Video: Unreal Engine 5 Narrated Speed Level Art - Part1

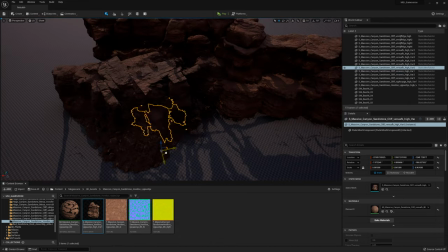496s
So what I like to do is, I like to look at my silhouette,
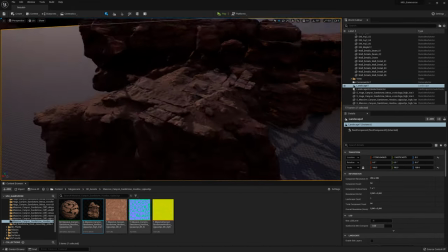500s
just like the overall rocks and everything, and then I sometimes just give it like, for example, a chunk that is sticking out,
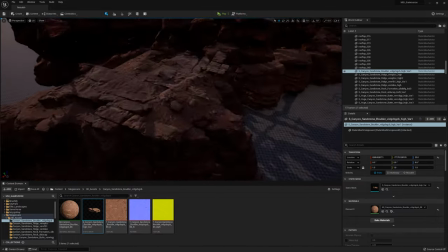506s
to just make everything feel more organic.
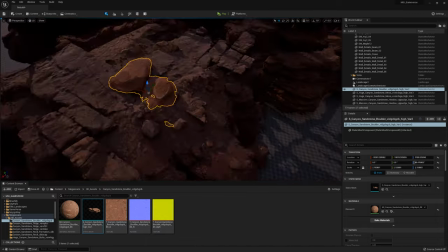508s
Because if you just have like a straight wall, in reality, that just doesn't feel right to me often.
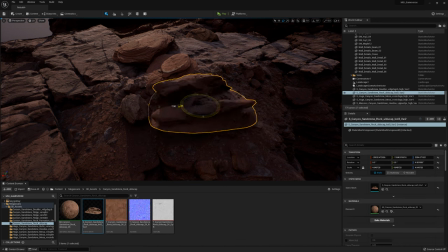516s
So over here you can see me that I'm just like playing around with different assets to cover up those extra holes that you can see.
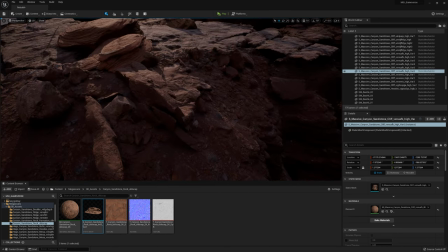523s
But yeah, so that's something that you need to keep in mind. Try to keep it organic. Don't just go straight.
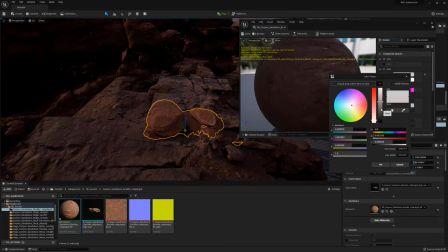529s
These are rocks that have been formed over many, many, many years.
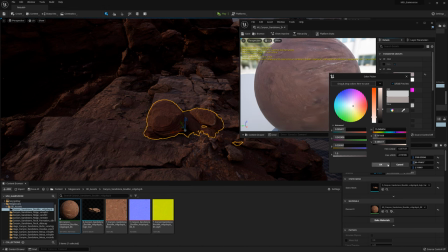532s
So they are pieces that are very flexible to kind of like have moved around, basically.
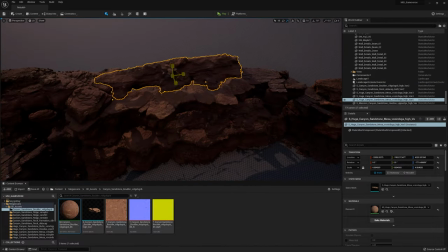540s
So yeah, for the rest, now at this point I got the basic shape, so I'm mostly just polishing.
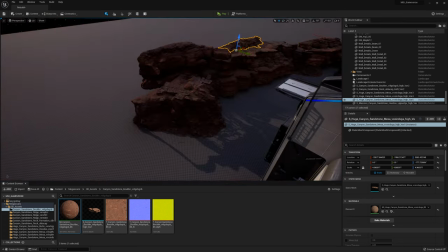545s
What I like to do is I like to get a little bit of like a terrace effect, where the rocks are kind of like building up.
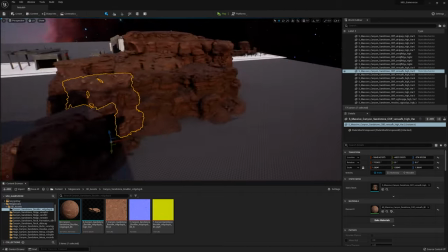551s
So you can see that happening over there, where we start with like a lower layer, and then we have another layer on top, and then we have another layer on top.
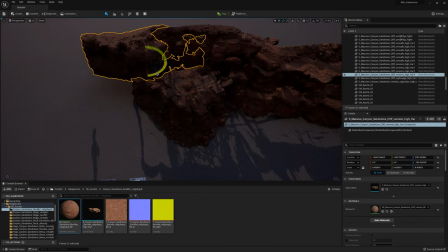558s
And those layers, they go further back, which later on will indicate that they are sitting against a mountain.
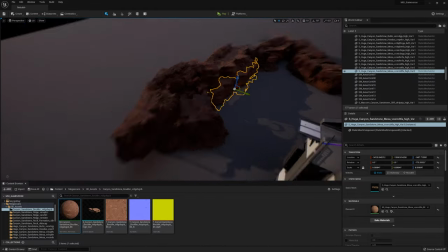564s
And then what we will do is we will have our terrain accommodate that.
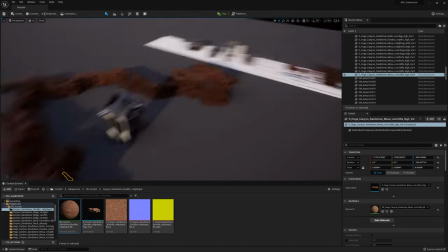569s
So our terrain will actually be up towards those areas where we have our rocks,
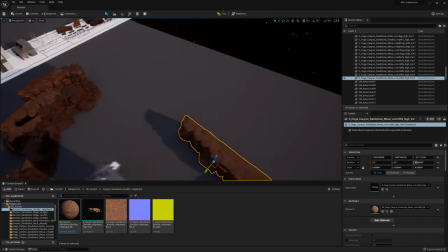575s
and then the terrain will flow into like dunes or like sand mountains or stuff like that.
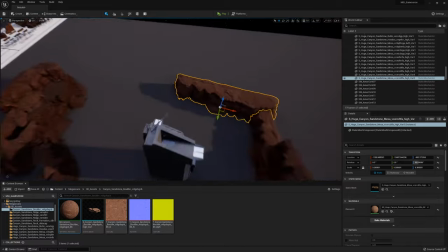580s
Over here, what you can see is I'm just creating the back.
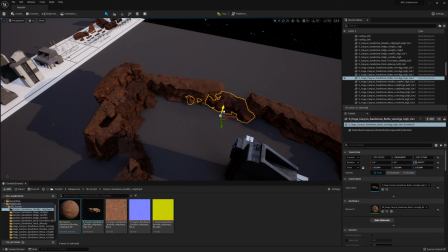582s
Now, the back I'm not spending a lot of time on, because you can actually not see it, because our cameras are only pointing towards one location.
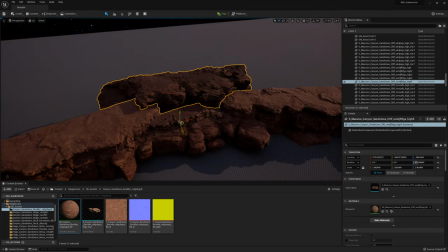591s
The reason I am making the back is because of shadows. So people often seem to forget that.
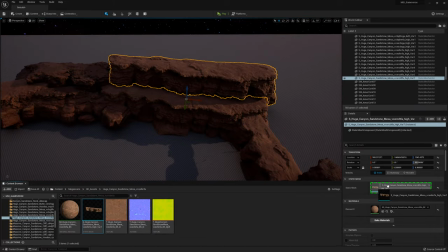598s
They say that they are making an environment that just has one specific camera angle, but then they forget that sometimes,
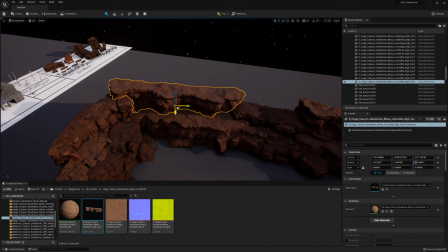604s
because of the location of the sun, it still needs to have stuff behind that camera angle to basically make everything feel extra realistic.
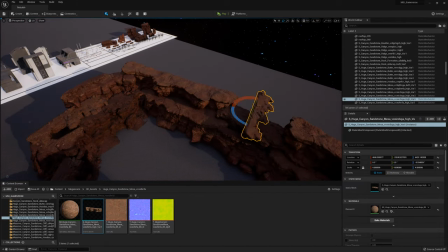612s
Because if all of a sudden there are no shadows coming from behind, even though your sun is, for example, coming from behind, it will feel very strange.
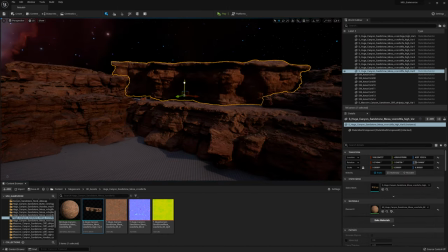619s
So over here you kind of like see me playing around with this. And later on we are actually going to change this up a little bit, because we are going to make our environment a bit bigger.
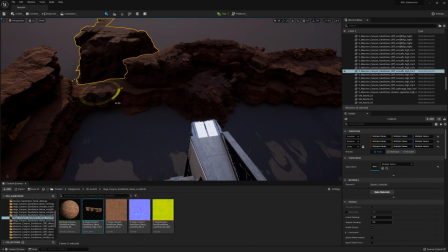627s
But at this point, I did not really realize that yet. The reason I didn't realize it yet is because that's where the buildings come in.
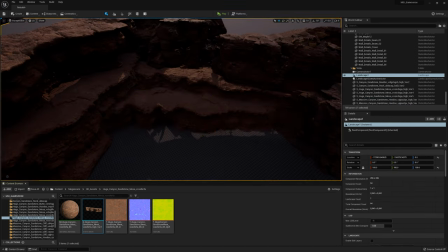634s
You kind of like, you need the buildings along with the rocks to kind of like make everything fit together properly and make everything accommodate with each other.
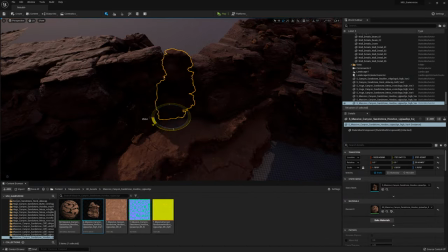642s
So when creating environments, don't worry about keeping things flexible.
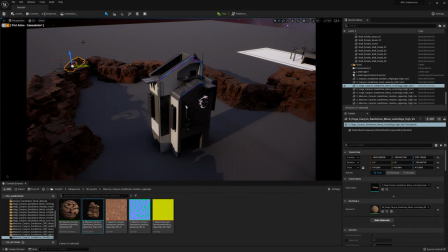647s
You will need to start moving around.
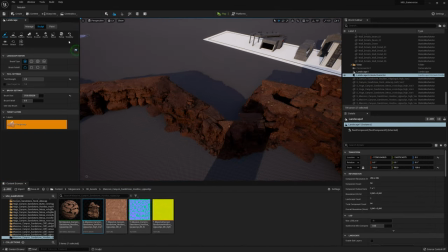649s
You might think that one thing is looking great, but then as soon as you start adding extra props or extra camera angles, you realize that it just doesn't really look logical.
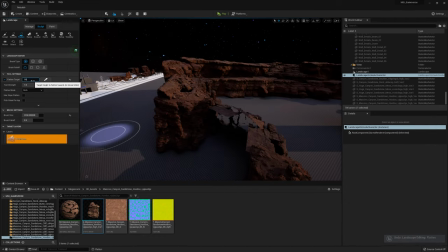658s
Now over here you can see that I'm starting to adjust my terrain.
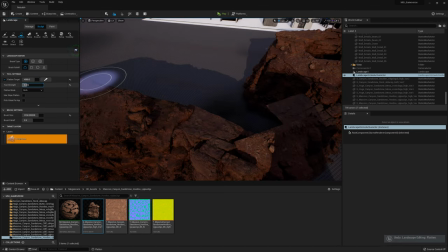661s
I'm using the flatten tool into my landscape, and I'm basically just trying to find the right value that is roughly,
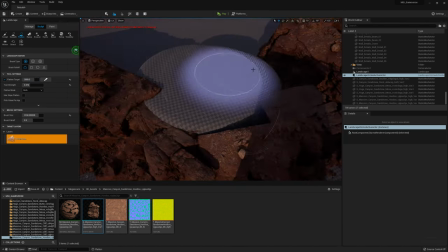668s
it doesn't need to be precise, but it is roughly around the size, around the height of our rocks over here.
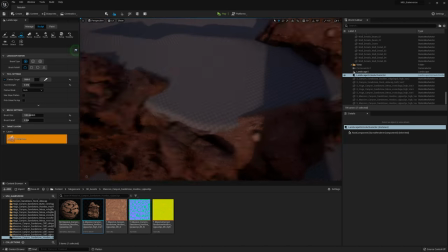675s
And once that is done, what we can do is we can kind of just paint around it. I like to paint just in front of it, and then I often use my smooth tool,
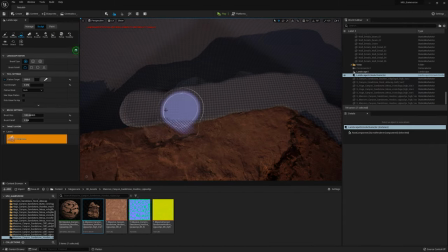683s
also in the landscape tools, if I accidentally go over somewhere or it's clipping inside of my rock too much.
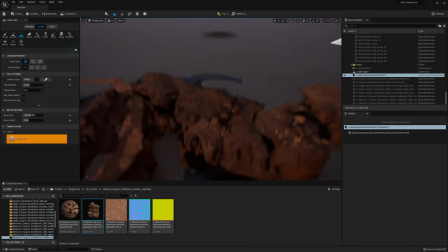689s
Also, don't worry too much if there is a lot of clipping, because remember,
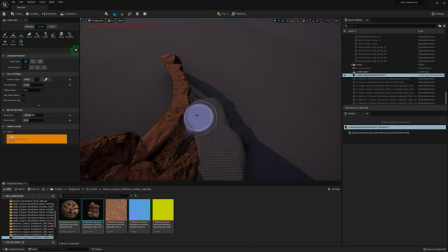693s
you can use smaller rocks to cover up those mistakes, or you can always just go ahead and you can always just sculpt it out.
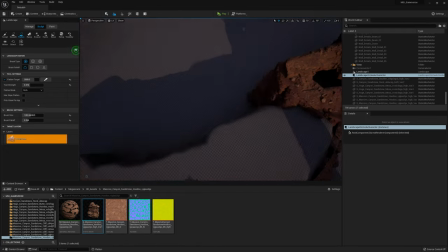698s
So over here, right now, I'm mostly just tracing.
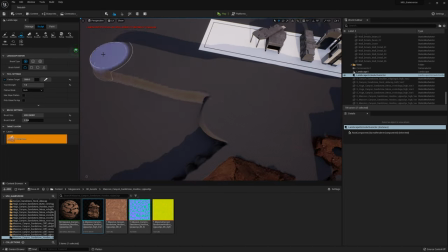701s
It might look really silly, it might look really stupid right now, but I'm just basically tracing my terrain to a point where I know that once we have mountains,
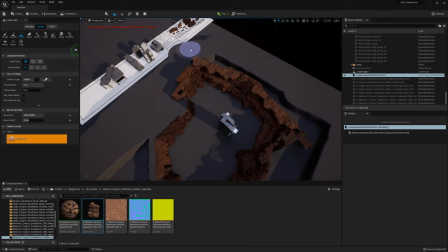710s
you won't really be able to see anything behind it.
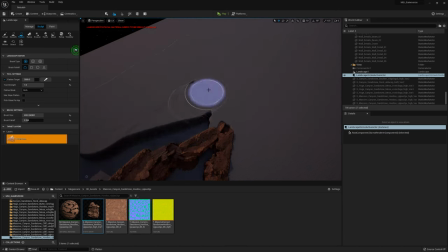713s
So over here you can see that I'm just like, at one point I'm just stopping, because I know that I will have mountains in the back,
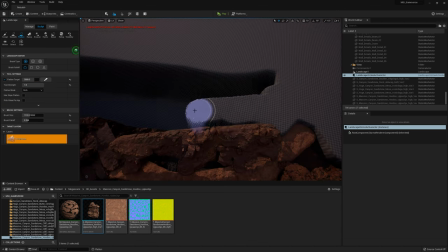719s
and those mountains, they will kind of like hide any of that terrain stuff.
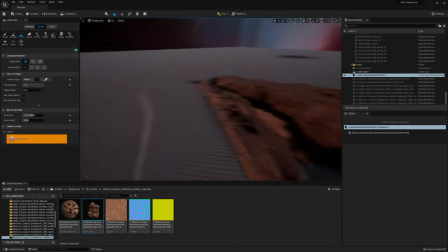723s
Now over here, it is a little bit annoying that you often need to play around with your flatten values to get it in the right location. What you want to do is, first of all,
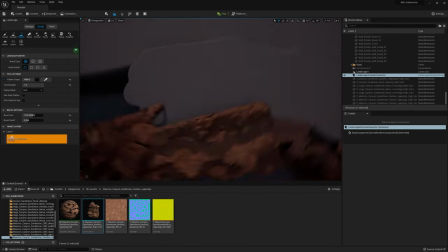732s
you just want to go ahead and just get the right values down.
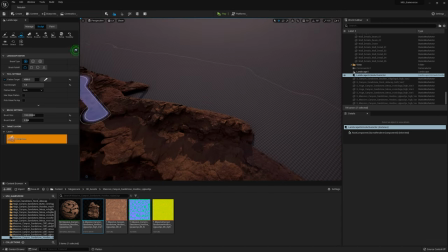735s
You will see that you get like that really cheesy terrace effect, where you just have like different layers that have a sharp fall off, as you can see over here.
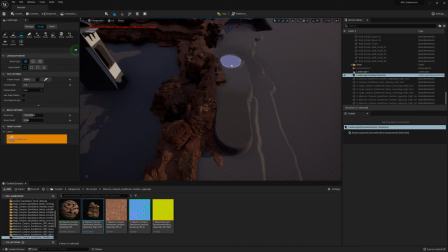743s
But don't worry about that, because there are tools like erosion tools, smooth tools, hydro tools inside of the landscape tool,
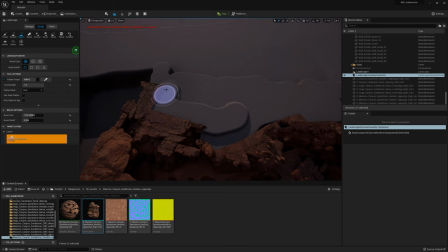750s
which can give you a better flow off, even though technically this terrain you will barely be able to see.
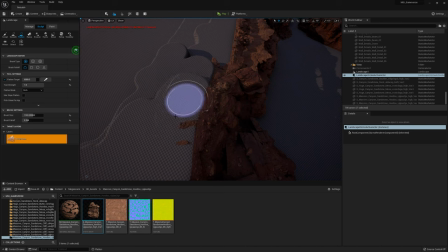756s
You will only see very small glimpses of it at the front.
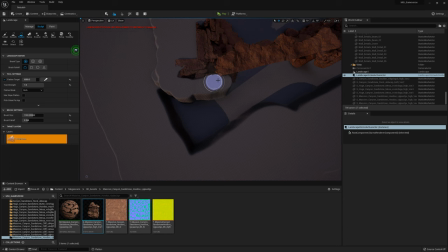759s
But for the rest, we have foliage, we have buildings, we have all of this rocks, all of this kind of stuff that is covering it up.
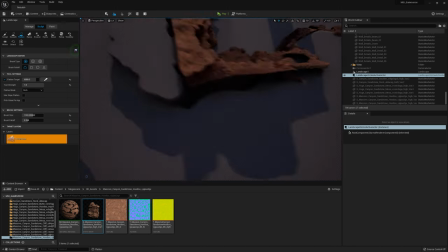766s
Now over here, you can see that I'm also doing like the back. So, of course, you guys are not making the exact same environment as I have.
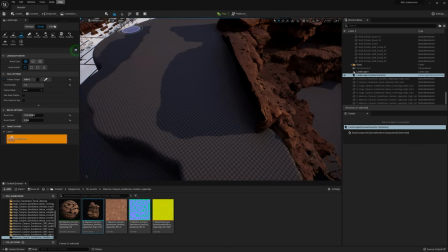774s
So this might not be super useful for you to just fill this out.
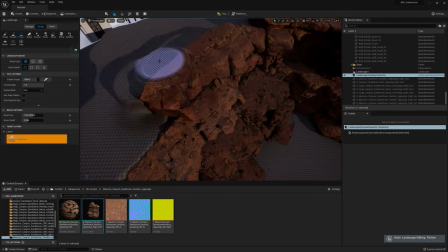779s
But we are pretty much done with it. And I do want to show you how I'm just going to quickly smooth this all out.
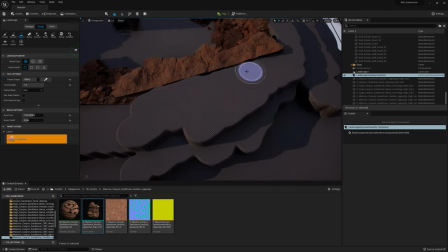784s
And once we have smoothed it out, then the terrain is pretty much ready to go.
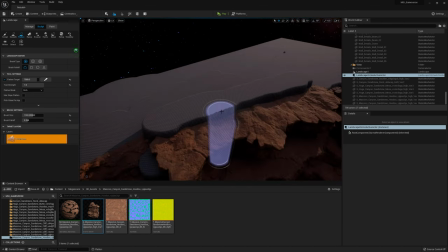789s
Once we've done that, we can get started with our mountains, which is actually really cool, because our mountains,
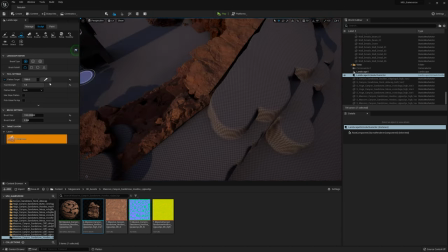795s
they will use a new tool, specifically in Unreal Engine 5, that is called Landmass.
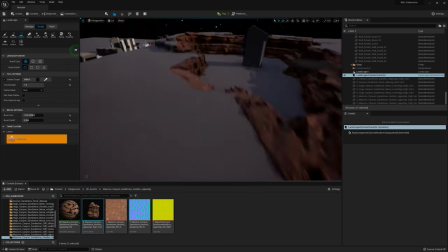800s
So if you want, you can already install that plugin. You just need to go to
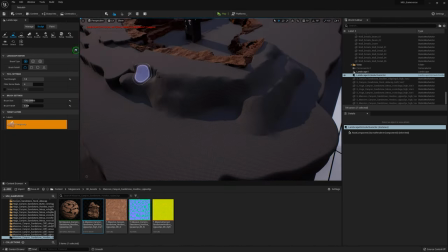806s
Window, and then Plugins, and then you just want to go ahead and you want to type in Landmass, and then activate that plugin.
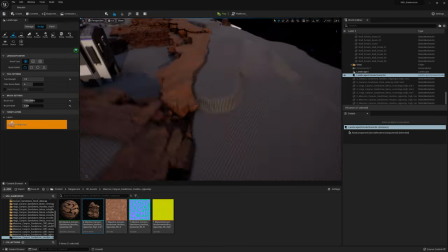813s
So yeah, over here, you can just see me simply using the smooth tool. And that's pretty much all I need for now.
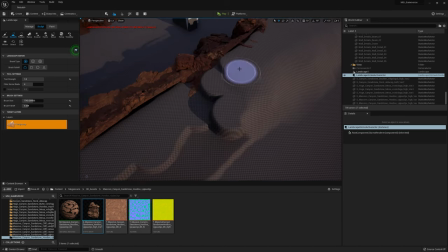819s
I'm just using the smooth tool to basically smooth this out. Even though I probably cannot see it, it just feels wrong.
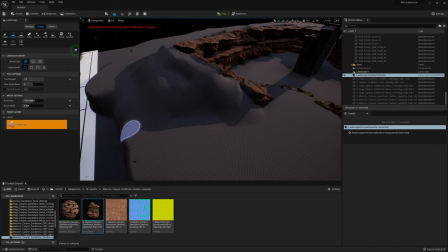825s
And I just don't want to risk that I can accidentally see it. But honestly, for now, this is fine.
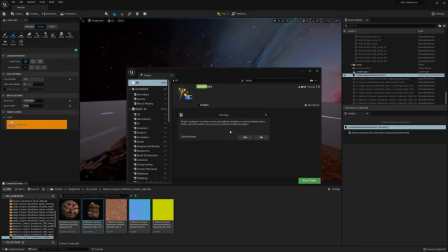830s
So we are happy to start with something like this. Now over here, you can see in my plugins, I go ahead and activate the landmass.
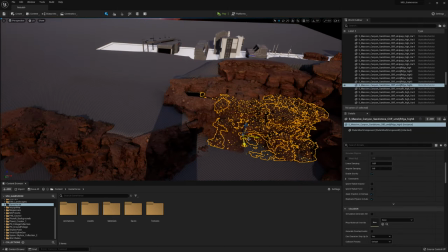839s
I did need to restart my engine. That's why you can see that cut.
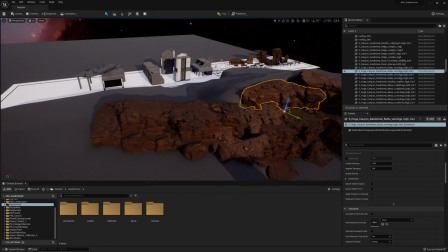842s
And now what I'm first doing is I'm first placing a few more extra rocks here, because I noticed from my camera angles that this area over here feels very empty.
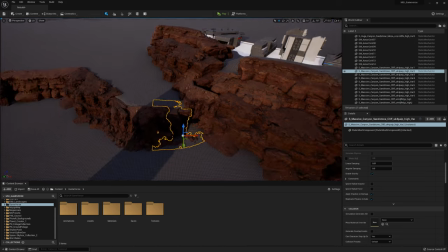850s
So I'm just going to create some random cliffs that are just like sticking out, and I am already planning.
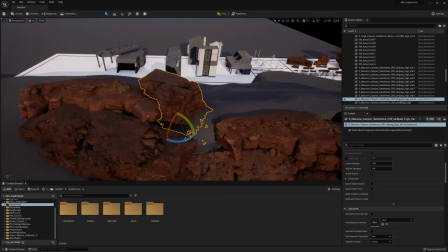856s
So in my head I have a lot of stuff going on for like in the future.
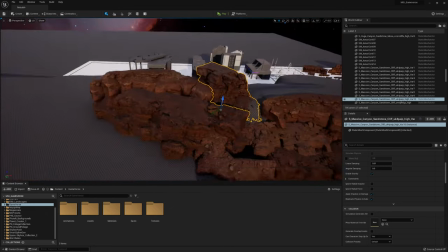860s
So what I'm doing here is I am already planning to have a building sitting in front of those rocks, which is going to look quite cool.
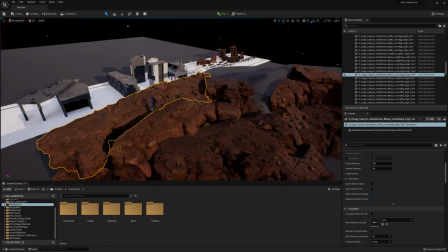867s
However, for now it is mostly just creating like the layering rock effect over here, just to get something interesting.
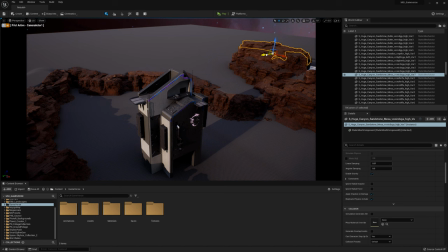874s
See, you can see how much of a difference that makes,
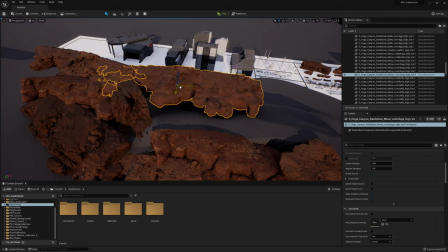877s
just to have the rocks kind of like sticking out and not just have like one perfect circle of rocks sitting around it.
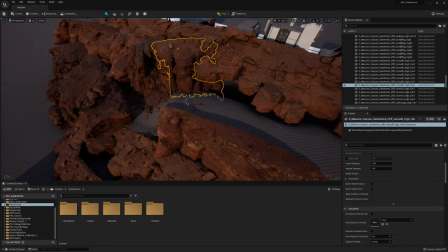883s
So this is once again to make things more organic.
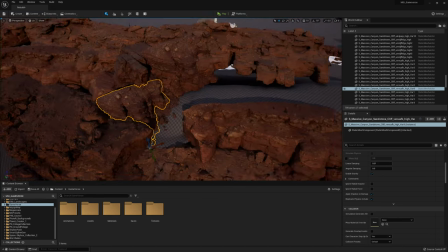886s
You kind of just have the rocks growing almost in different ways and kind of like branching out, almost like a tree.
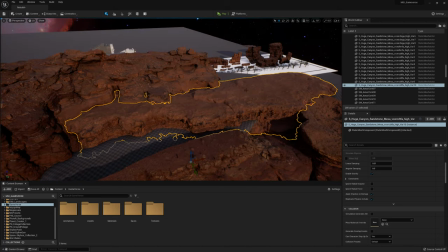892s
And they are kind of like just branching out into different areas. But of course, unlike a tree, it's just really, really large pieces like this.
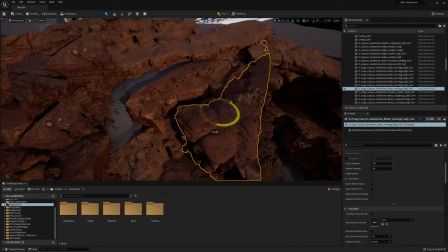900s
Now, once again, because the camera is quite far away from this, I don't need to have this looking perfect.
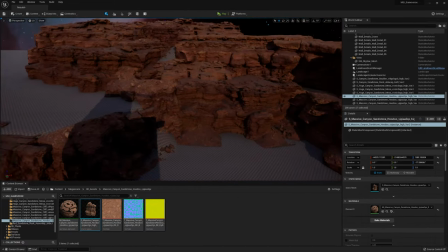907s
If there are a few small holes here or there, I'm not too worried about it.
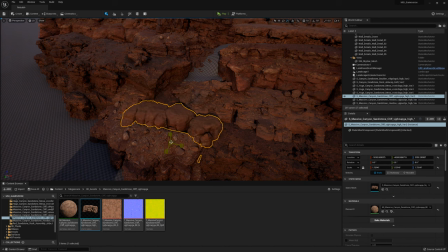912s
But the nice thing about these Megascan assets is that because they are so large,
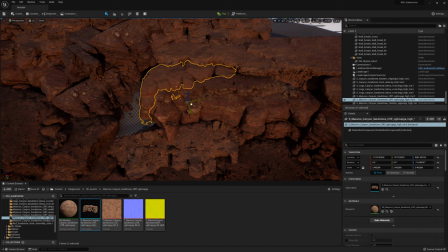918s
you often don't have a lot of holes or anything like that. Here you can see me just like using one that has a 360 degree, as you can see, that you can just use.
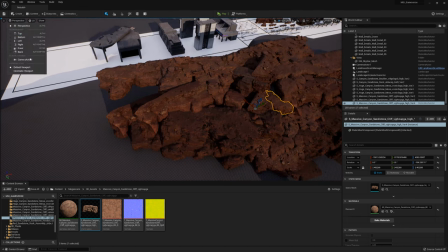927s
And I'm basically just using that one to kind of like fill things up.
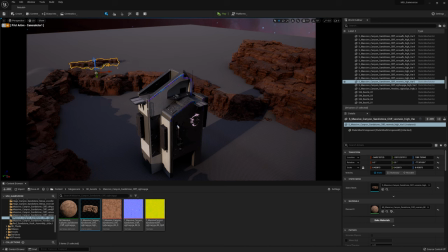930s
And here you can see that I check on my camera, and even though there are holes around the back over there, you cannot actually see that because of the camera angles. So I know that I can just kind of like leave it, and if needed, I can always change it later on.
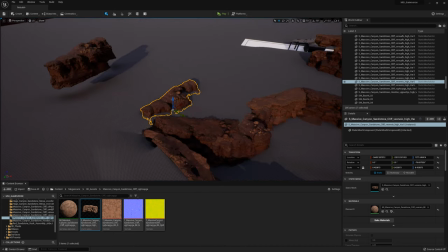943s
Now over here, what you often also will see me doing from this point,
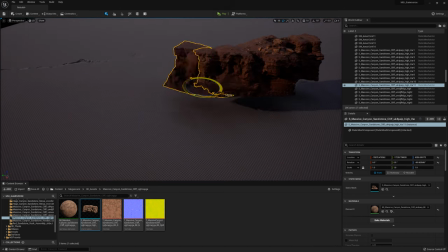946s
because I am making stuff specifically towards a few different camera angles, we end up with two different camera angles.
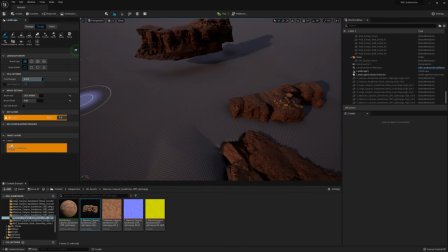954s
You can see me just keep going back to that camera angle, and while I'm in the camera, then I will be moving assets. Now over here, I'm just playing around with my terrain to see if I can create like a mountain effect.
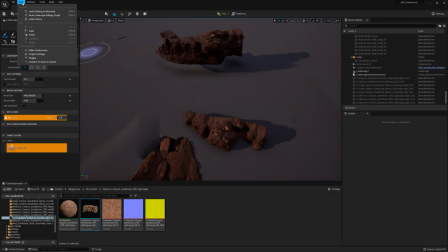966s
But I didn't really like doing it by hand. So instead, I went to plugins. I got my landmass plugin over here.
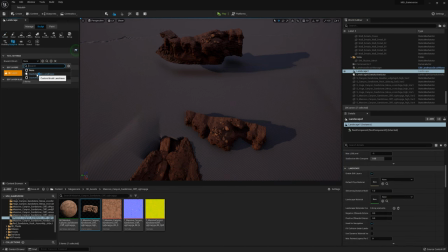975s
And then what you want to do is you want to go into your terrain settings and turn on enable edit layers.
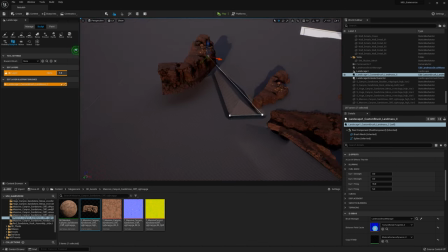982s
So click on your landscape in the world outlier and use enable edit layers.
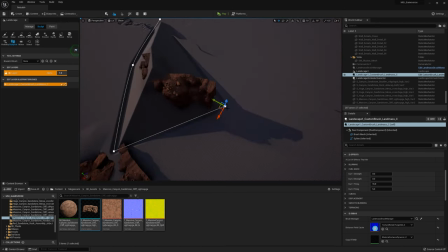988s
Now, what you have is in your landscape, you will have a blueprint tab.